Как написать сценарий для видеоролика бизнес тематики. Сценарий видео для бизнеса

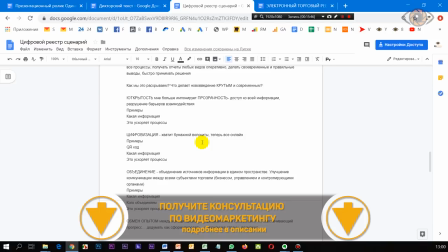12:21 Ради этой фразы приходится вот делать все эти разборы. Он сказал: ну вы представляете, вот чиновники сидят,
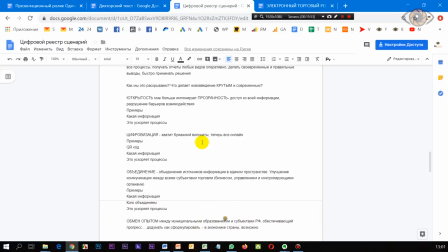12:28 им постоянно нужно делать отчеты, этих отчетов куча, эти отчеты нужно формировать. Чтобы собрать отчет, тебе нужно там скачать совершенно с разных мест разную информацию. Ладно скачать, иногда ее нужно там вручную где-то найти. Потом это нужно как-то все объединить, скомпоновать, организовать.
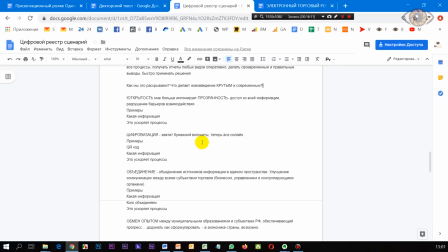12:46 Только потом у тебя будет отчет. И они повторяются. А здесь суть этой системы в том, что вся информация о всех компаниях, бизнесах в данном районе и все-все-все уже существует и обновляется муниципалитетом. И тебе остается только нажать пару клавиш, чтобы там сформировать правильные столбцы, что тебе требуется, куда что скинуть.
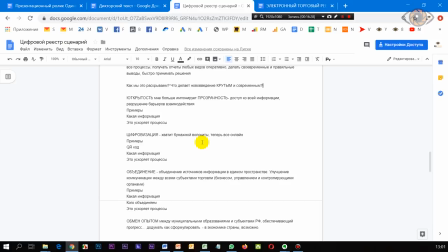13:05 И нажать кнопочку, у тебя отчет готов, распечатался. То есть суть в том, что нажал кнопку, и у тебя есть отчет, ты экономишь время, у тебя все под контролем, информация никакая не теряется. Все идет от этого. И весь ролик был построен на этой основной главной мысли.
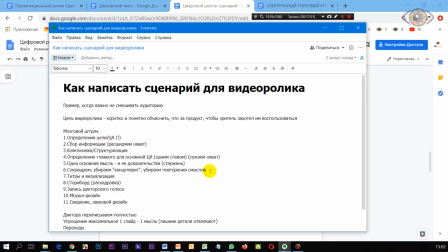13:24 После этого, когда мы определили главную мысль, наконец-то, это надо делать на первом этапе, а не как у нас, и у нас текст сразу же сумел собраться.
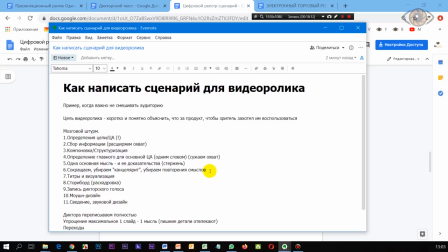13:36 Мы выкинули, наверное, 70-80% информации, но для ролика, как задача которого заинтересовать, показать доступные, понятно, боли ее решения, это очень важно.
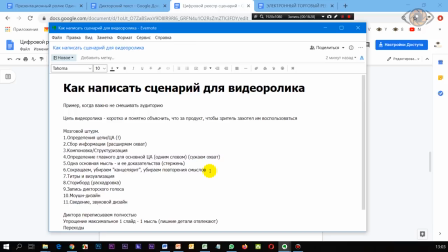13:51 При этом дальше по тексту надо было убирать канцелярит. Это когда пишут очень заумными словами, когда ты общаешься с чиновниками, они тебе говорят вот этими вот страшными фразами. Но нужно делать, как будто ты делаешь для обычного человека текст.
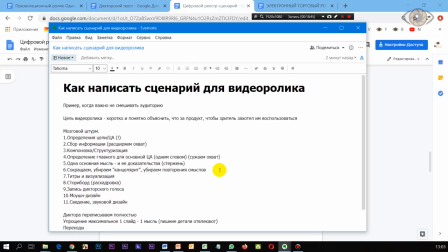14:10 И максимально его упрощать. А также очень большая боль и проблема, это когда идут повторы смыслов по тексту, они даже есть сейчас у нас, уже потом мы это заметили.
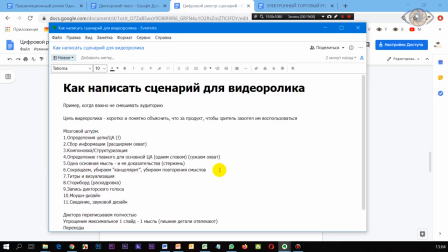14:22 И с этим тоже надо бороться и также спрашивать мнение, ну, как минимум, сторонних людей, а лучше, конечно же, профессионалов.
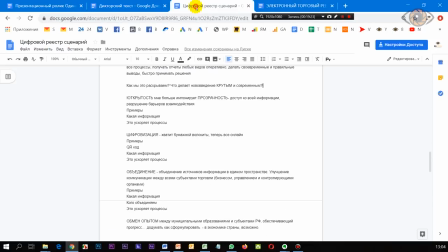14:31 И у нас получился текст. Можно посмотреть, то есть у нас текст был вот такой вот. При том, что мы уже не знали, что убирать, но все-таки, если поднатужиться, мы его сократили еще на 2 абзаца.
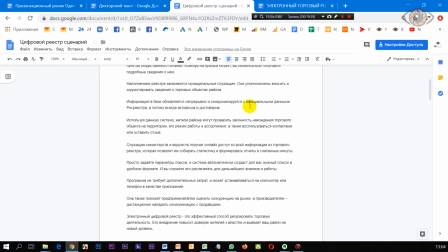14:49 То есть сушим, сокращаем как только возможно, чтобы была концентрация на одной мысли.
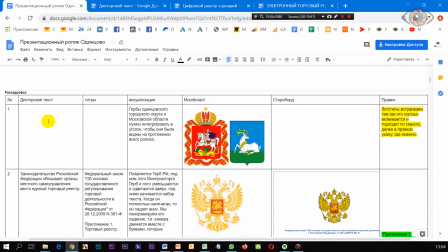14:56 И начали составлять сценарий, дикторский текст, титры, визуализация. Как раз на этом этапе прописываются титры, когда у нас уже текст утвержден, для того, чтобы мы понимали,
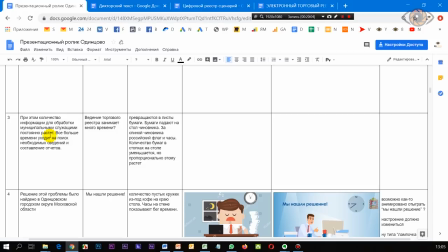15:12 выделяли главные мысли, которые важны, и чтобы это также отражалось, если этот видеоролик смотрят без звука.
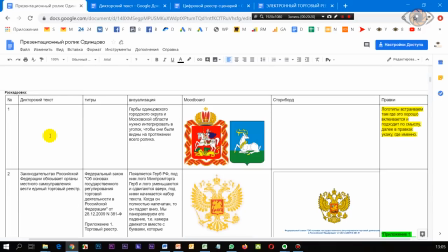15:20 И стали собирать сценарий. Здесь у нас столбцы дикторский текст, титры, описание, визуализация. То есть, когда мы уже начали писать, в принципе, текст,
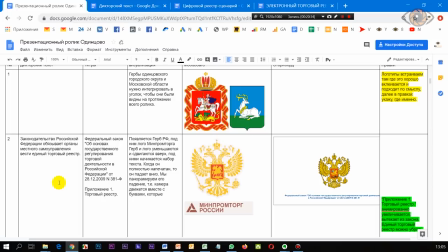15:33 в голове уже начали собирать то, как это мы будем визуализировать.
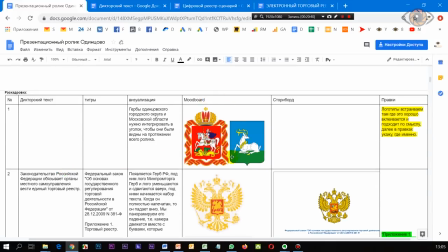15:39 И накидывали референсы, на которые можно было бы ориентироваться.
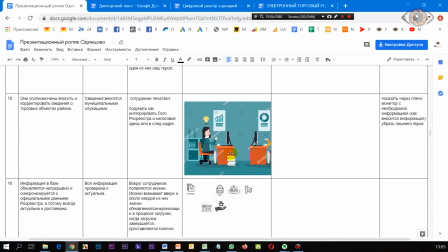15:45 Какие-то картинки из интернета для ребят, кто будет делать сториборд.
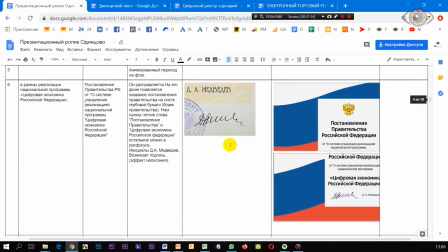15:52 Справа также вы видите сториборд.
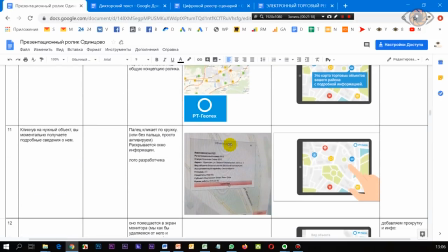15:56 Это уже статичные картинки, которые потом будут анимироваться.
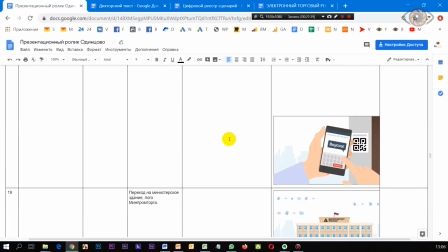16:03 Они согласуются, точно определяется, что визуальная составляющая будет именно такая. И уже потом с ними идет работа, движение элементов, рук, переходы и так далее.